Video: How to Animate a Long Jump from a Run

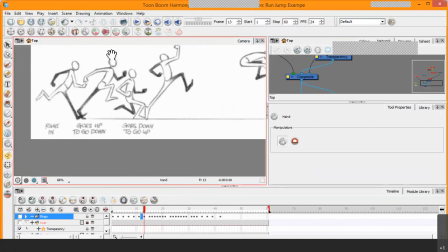So in other words, this second key pose here, it is a anticipation because he's preparing to go up before he can go down. This third key pose is saying he goes down to go up.
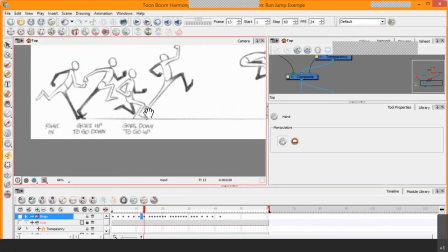So he has to go down, you know, and when he goes down, you see this knee that is bent here, a lot of potential energy is being built up into that knee. You know, like when you have a spring and you squeeze down on that spring,
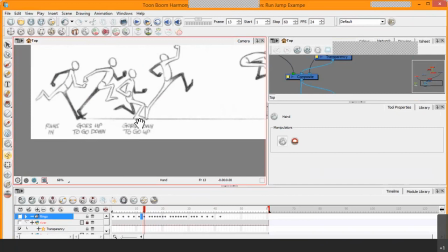there's a lot of potential energy that is built up in that spring, so that when you release off of that spring, it just releases all of that kinetic energy. So the same thing with his legs. A lot of energy is being built up into this knee, and this
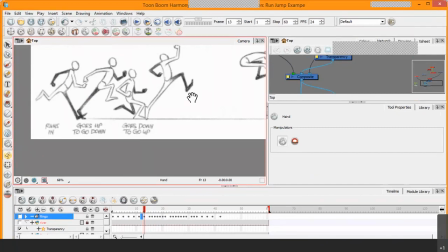leg straightens out to help to propel him over and over the object.
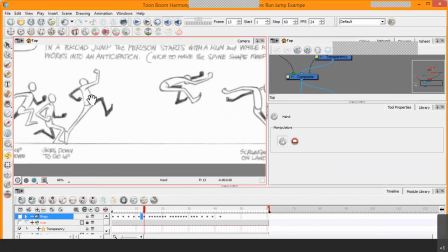this is a very important key pose that we have here. Notice how they pose the character. Your character has to develop what you call a proper silhouette. Now, a silhouette is like a dark shadow
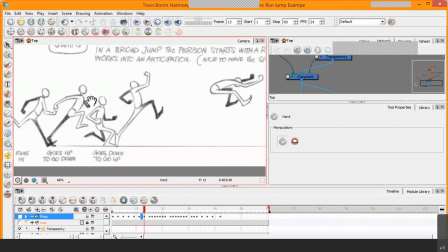object or a person, and if we were to darken this pose out into a silhouette, you are supposed to be able to identify what that person is doing. So we can clearly see that the arms are posed back here.
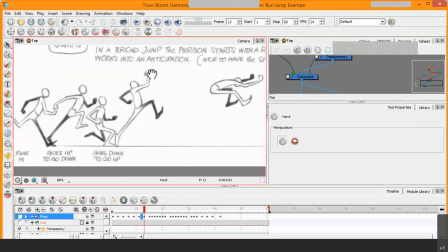We can see that this arm is posed up here. We can see that this leg is posed here. Not only that, but we also have a good line of action. And line of action is like an imaginary line that runs through the character.
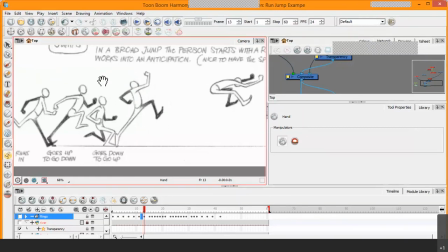Notice that if I was to take a line, let me see if I can draw on this. Hold on, unlock it.
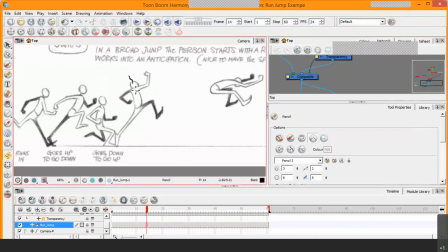All right, if I was to draw, I'm drawing with the mouse, so see with me. Look at what I'm drawing. You see that? That is what you call the line of action for that particular key pose.
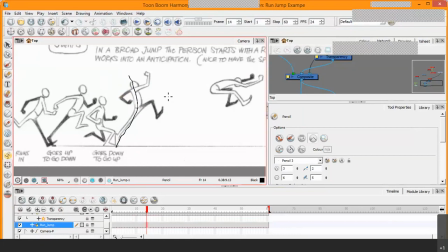Now it's important that you have a well-defined line of action which can help to establish your key pose. Notice how it is a nice curve that runs through the body of this pose.
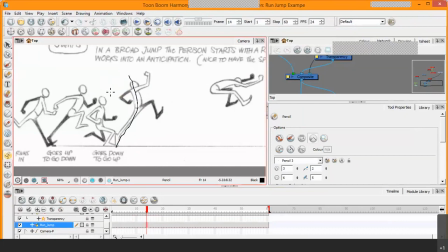Let us look at the line of action here. We have a nice line of action going down right here. We have a line of action right here.
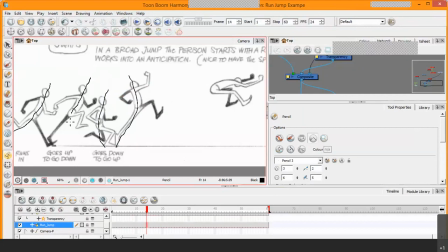It's a line of action. So it's pretty much the imaginary line that runs through the character. If we look at this key pose here, which is what, if you remember from the bouncing ball, it deals with more like the hang time.
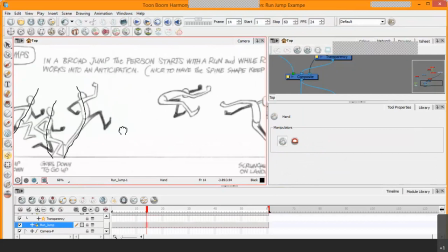When the ball is bouncing, you have a lot of hang time at the arc of the jump. Notice that there's also a line of action. If I was to draw from here, and we have a nice curve right there.
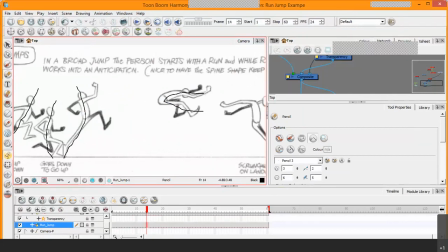So that is the line of action of that key pose. Same thing here.
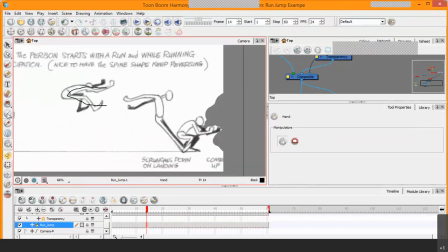There's a line of action established. I think it would kind of go down like that. And then there's another defined line of action here, which is a nice curve.
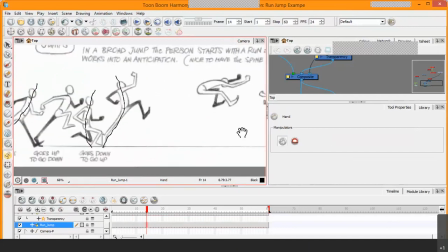So I'm going to remove all. So you want to, when you're posing your character, you want to make sure that you establish a nice line of action.
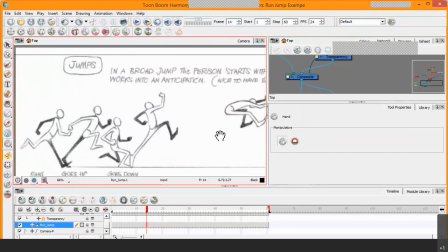When you're doing digital animation where you have to draw with your pencil or you have to draw with your drawing tablet, it is easy to start off by establishing the line of action of the character's key pose
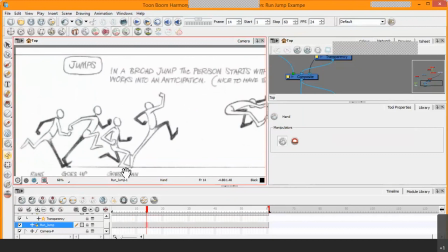because you're drawing, because you can create nice arcs with your pencil. However, if you're using cutout characters, it can be a bit difficult to establish the line of action for your key poses.
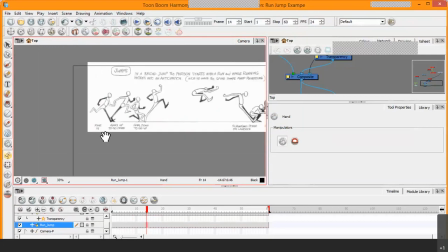And I'm going to show you what I mean by that. I'm going to zoom out and I'm going to turn on the Ringo character again.
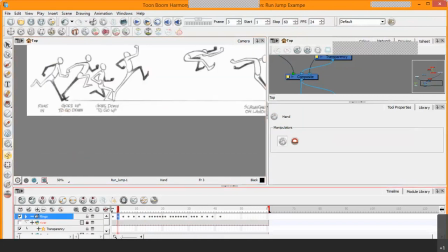Now, I want you to look closely at the character. All right, for this key pose, notice that this key pose matches up with this one here.
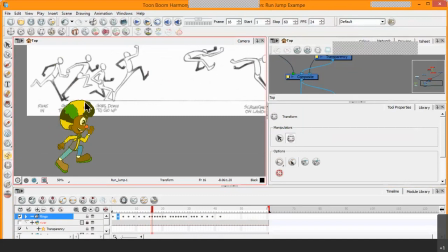This one is okay in terms of its line of action because we can see the line of action running down the character. So let's go to another pose. All right, you can see that this there's kind of a line of action.
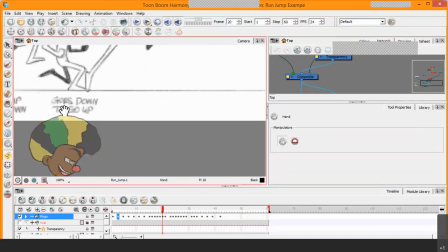This is what I want you to look. Look at the torso of the character, how it has a nice arc right here.
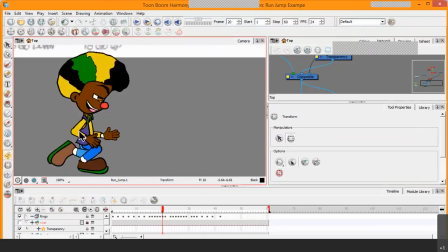This character rig that I was using at the time, it was difficult for me to actually create an arc in the torso because at the time there was no deformers on the rig.
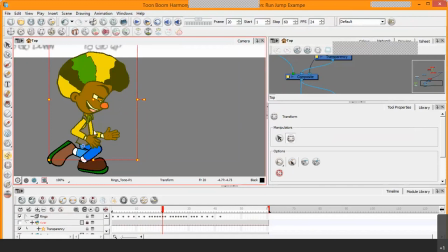However, I modified the character rig where I placed a deformer on the torso, and that enabled me to actually, all right, let me go to the hang time pose and show you.
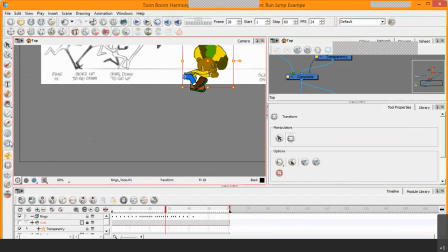So this pose right here, where the character is like this, you can see that it matches right here.
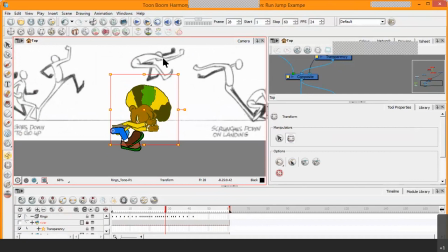Notice how we're seeing a nice arc in the torso here. However, when we look at the torso of this character, notice how it's very straight.
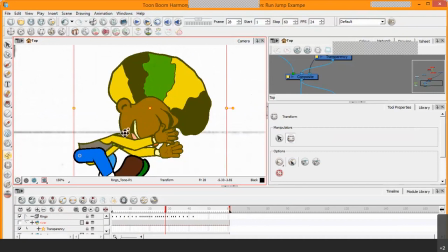Look at how the character is bent. The character would actually be posing. If the deformer was enabled on this character, I would pose the character having a nice arc in his torso.
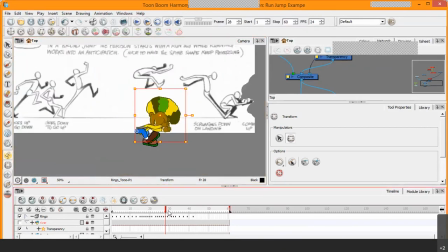It would help to establish the line of action. This pose here,
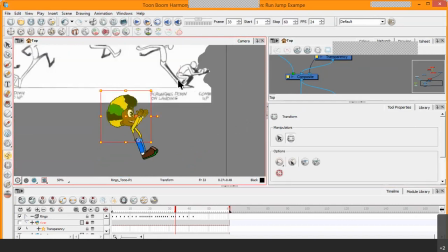if you realize it doesn't match up precisely with what is happening with that in terms of the torso.
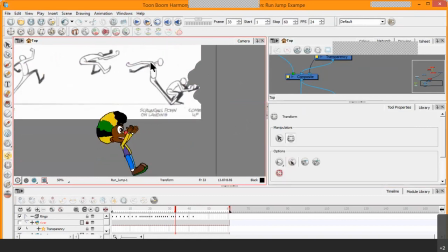Notice that the torso has a nice arc right here, but the torso is very straight. So those were some of the limitations in which I had to deal with. Notice that when he bends down here, we're not seeing that nice arc in the torso. Same thing here. But
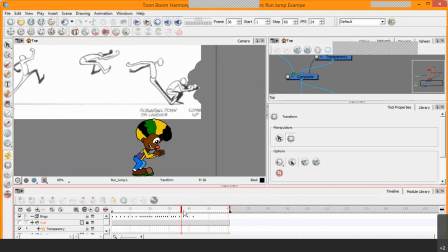notwithstanding, I was still able to pose the character as closely as possible in accordance with the reference material.
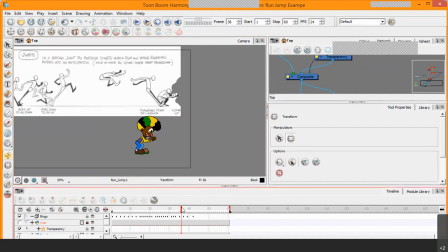This is what I also want you to notice as well. Notice that when he lands, I just don't land him stationary like that. If you were to get up and jump and then land on your feet, you're going to realize that you have a little bounce at the end. So it's like a little, you know,
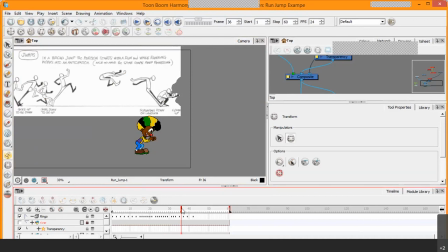like a car would have suspension when you're driving that car and it hits a speed bump, it goes up and then it bounces. It's the same thing with us as humans. When we jump and we land on our feet, we just don't land stationary like that.
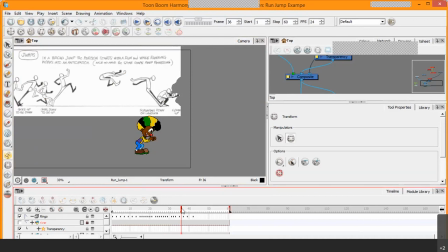There's a little up and down movement. It's called a settle. So you have to settle into the jump. So when he lands right here, bam, and then he comes down into that.
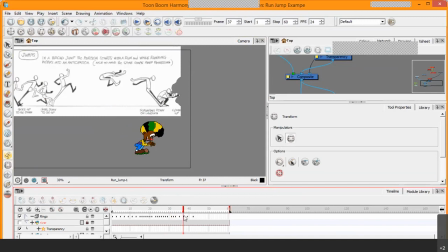Notice that how he goes down and then he comes back up again, and then notice at the very end
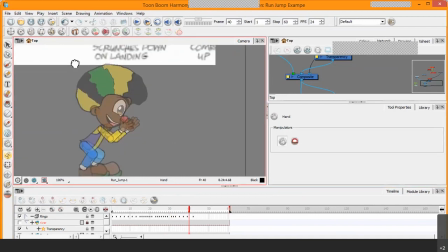he has a little bit of movement.